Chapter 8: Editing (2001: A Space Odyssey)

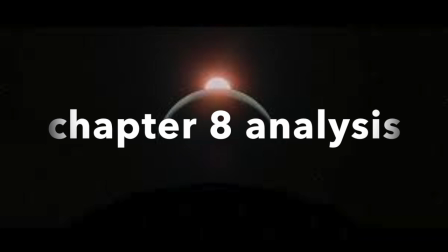[0:00]
Welcome to my Chapter 8 analysis from Looking at Movies of 2001, A Space Odyssey.
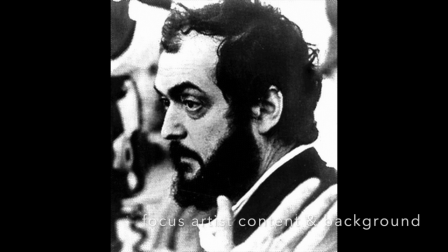[0:08]
Stanley Kubrick was an American director originally from the United States. He ultimately moved to England.
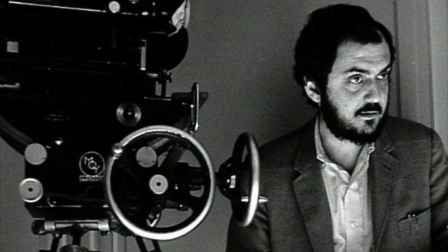[0:15]
In terms of editing, Kubrick always uses first-person viewpoint,
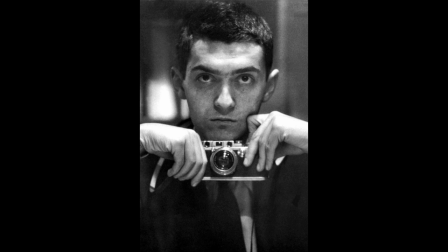[0:19]
never uses rolling credits, and includes a tracking shot of a character in every single film.
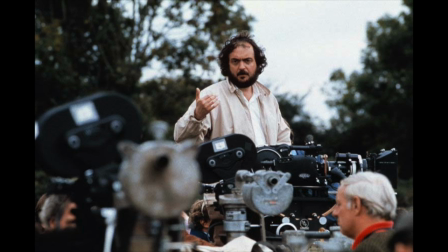[0:25]
Kubrick has done such well-known films as Lolita in 1962,
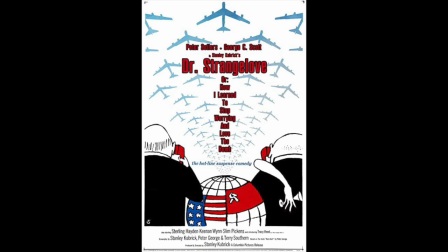[0:30]
Dr. Strangelove in 1964, A Clockwork Orange in 1971,
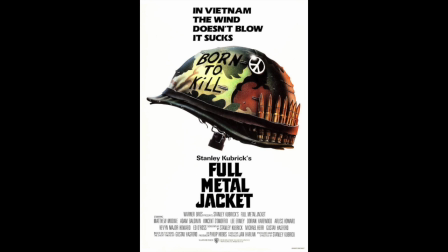[0:36]
The Shining in 1980, Full Metal Jacket in 1987, but today, we will be talking about Kubrick's cult classic,
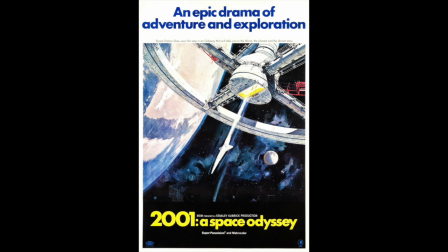[0:44]
2001, A Space Odyssey, filmed in 1968.
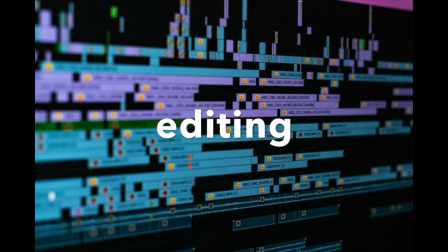[0:50]
Editing is defined by the text as the selection and arrangement of shots and sounds.
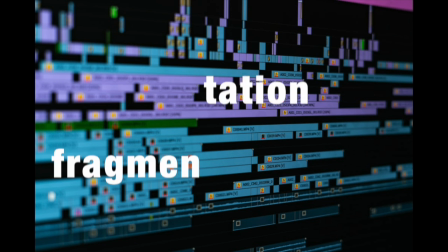[0:56]
We will now be analyzing various aspects of editing such as fragmentation, juxtaposition, spatial relationships between shots,
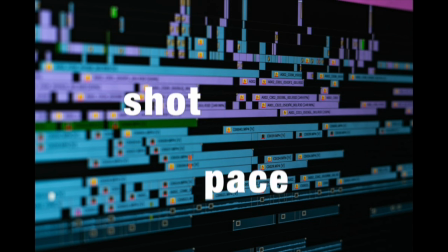[1:05]
different cuts, and pace of shots, all in relation to 2001 A Space Odyssey.
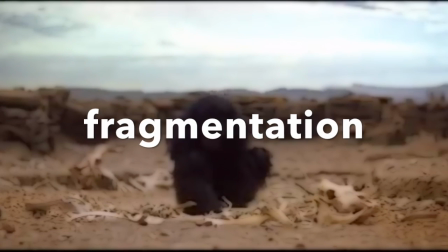[1:12]
Let's talk about fragmentation. It is defined in the text as the breaking up of shots, scenes,
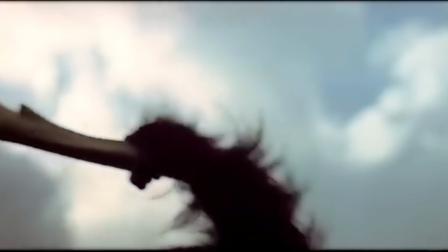[1:18]
events, and actions into multiple shots that provide diversity of compositions and combinations with which to convey the meaning.
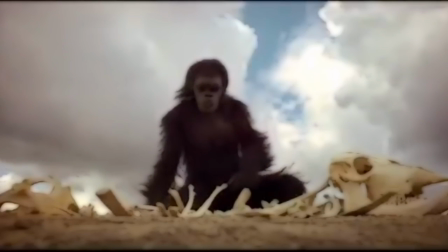[1:26]
Playing Before You right now is an example of classical cutting in the film.
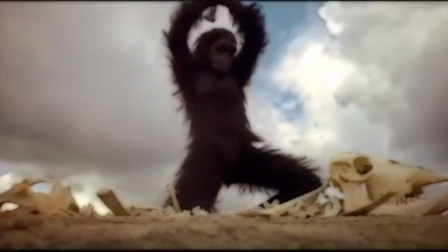[1:31]
This typically contains one long shot that covers characters, setting, and action in a long continuous take.
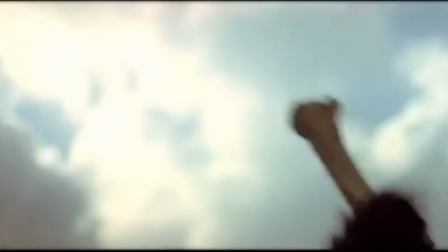[1:38]
Playing Before You is the opening scene of the film,
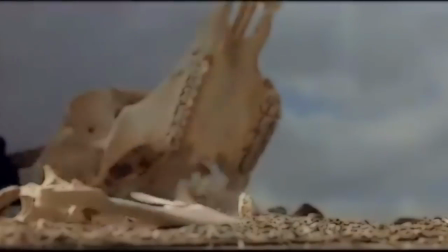[1:41]
in which the audience is introduced and the origins of humanity's primal nature come out, an important theme that recurs later in the film.
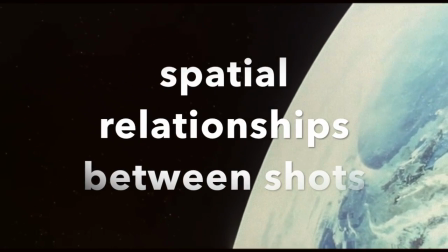[1:49]
Now, let's talk about spatial relationships between shots.
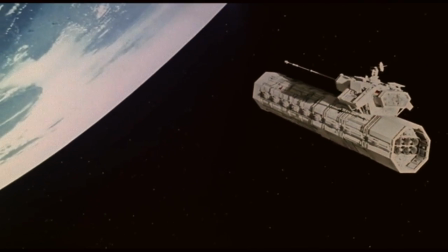[1:53]
When talking about spatial relationships, the director wants us to be able to create a mental map of the setting.
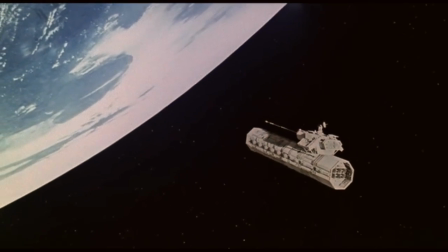[1:59]
The scene playing before you now does just that. Kubrick is building the viewer's mental map of perhaps the most spacious scene that a film could possibly be set in, outer space.
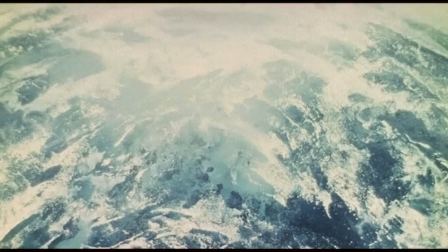[2:10]
Kubrick does an excellent job of following the spacecraft where the film takes space
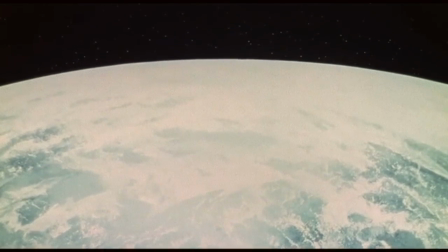[2:16]
from one shot to the next. nicely keeping up the mental map that the viewer is creating.
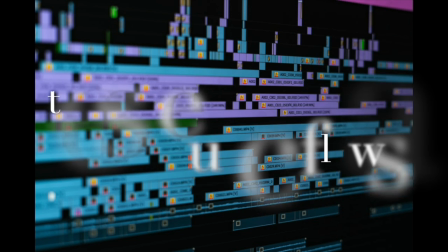[2:21]
Now, let's go over pace. Pace is defined as the speed at which a shot sequence flows, according to looking at movies.
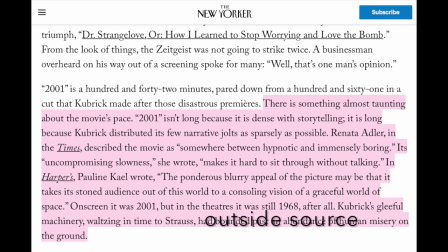[2:30]
According to an article by world-renowned source, The New Yorker, the author writes about its balance between hypnotic and immensely boring factors. There's something almost taunting about the movie's pace. 2001 isn't long because it's dense with storytelling.
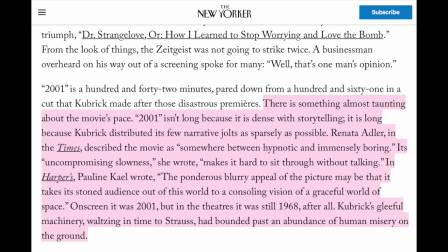[2:47]
It's long because Kubrick distributed its few narrative jolts as sparsely as possible.
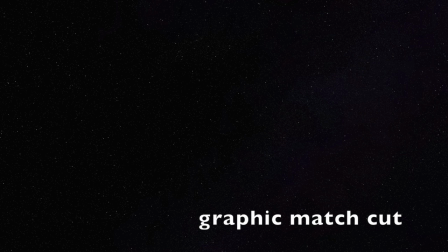[2:54]
Now let's talk about graphic match cuts.
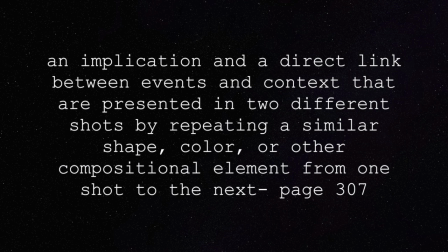[2:57]
A graphic match cut is an implication and a direct link between events and context that are presented in two different shots by repeating a similar shape, color, or other compositional element from one shot to the next.
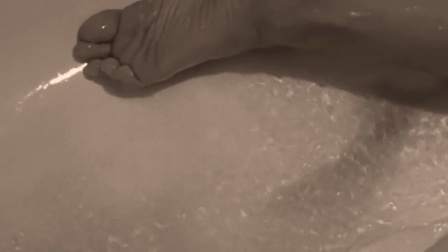[3:10]
Now let's see an example of a graphic match cut in a well-known film called Psycho, directed by Alfred Hitchcock from 1960.
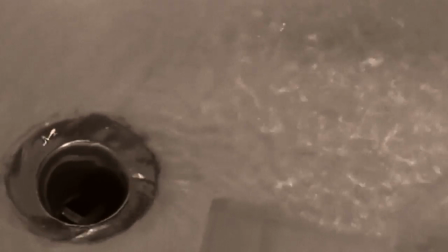[3:19]
We see the scene in which the main character is killed and her lifeless body drains blood from where she was stabbed.
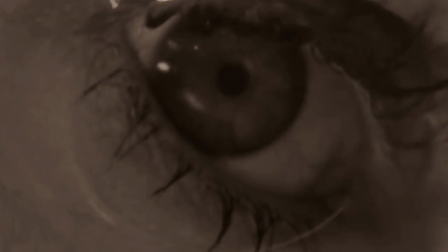[3:24]
The close-up into the drain emphasizes to the viewer that her life is over, but it's the graphic match cut to her lifeless, unmoving eye that solidifies it.
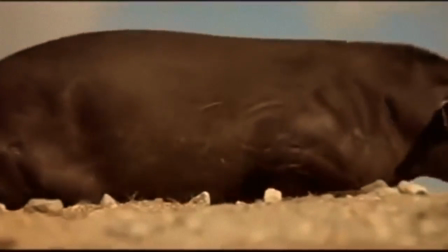[3:33]
Now let's think back to that opening scene of 2001, A Space Odyssey.
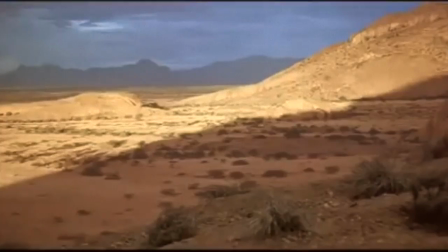[3:38]
The primitive ape-like creature destroys the skeleton of a deceased animal and is thrashing about, scattering broken bones everywhere.
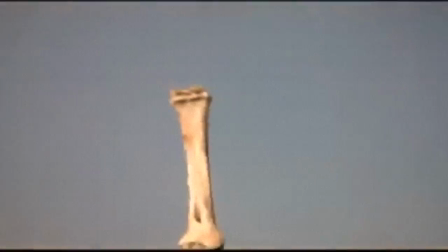[3:46]
Suddenly, the scene cuts millions of years ahead of time as the bone is thrown into the air and
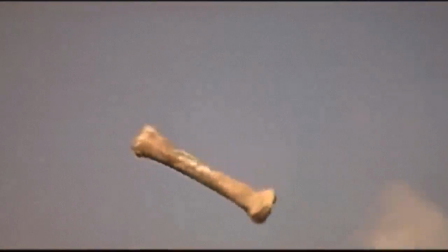[3:51]
a graphic match cut displays the spacecraft of which the story will take place.
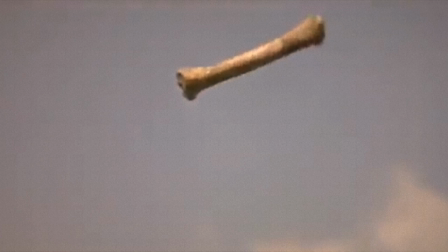[3:56]
Here is a still of the bone, and here is the spacecraft.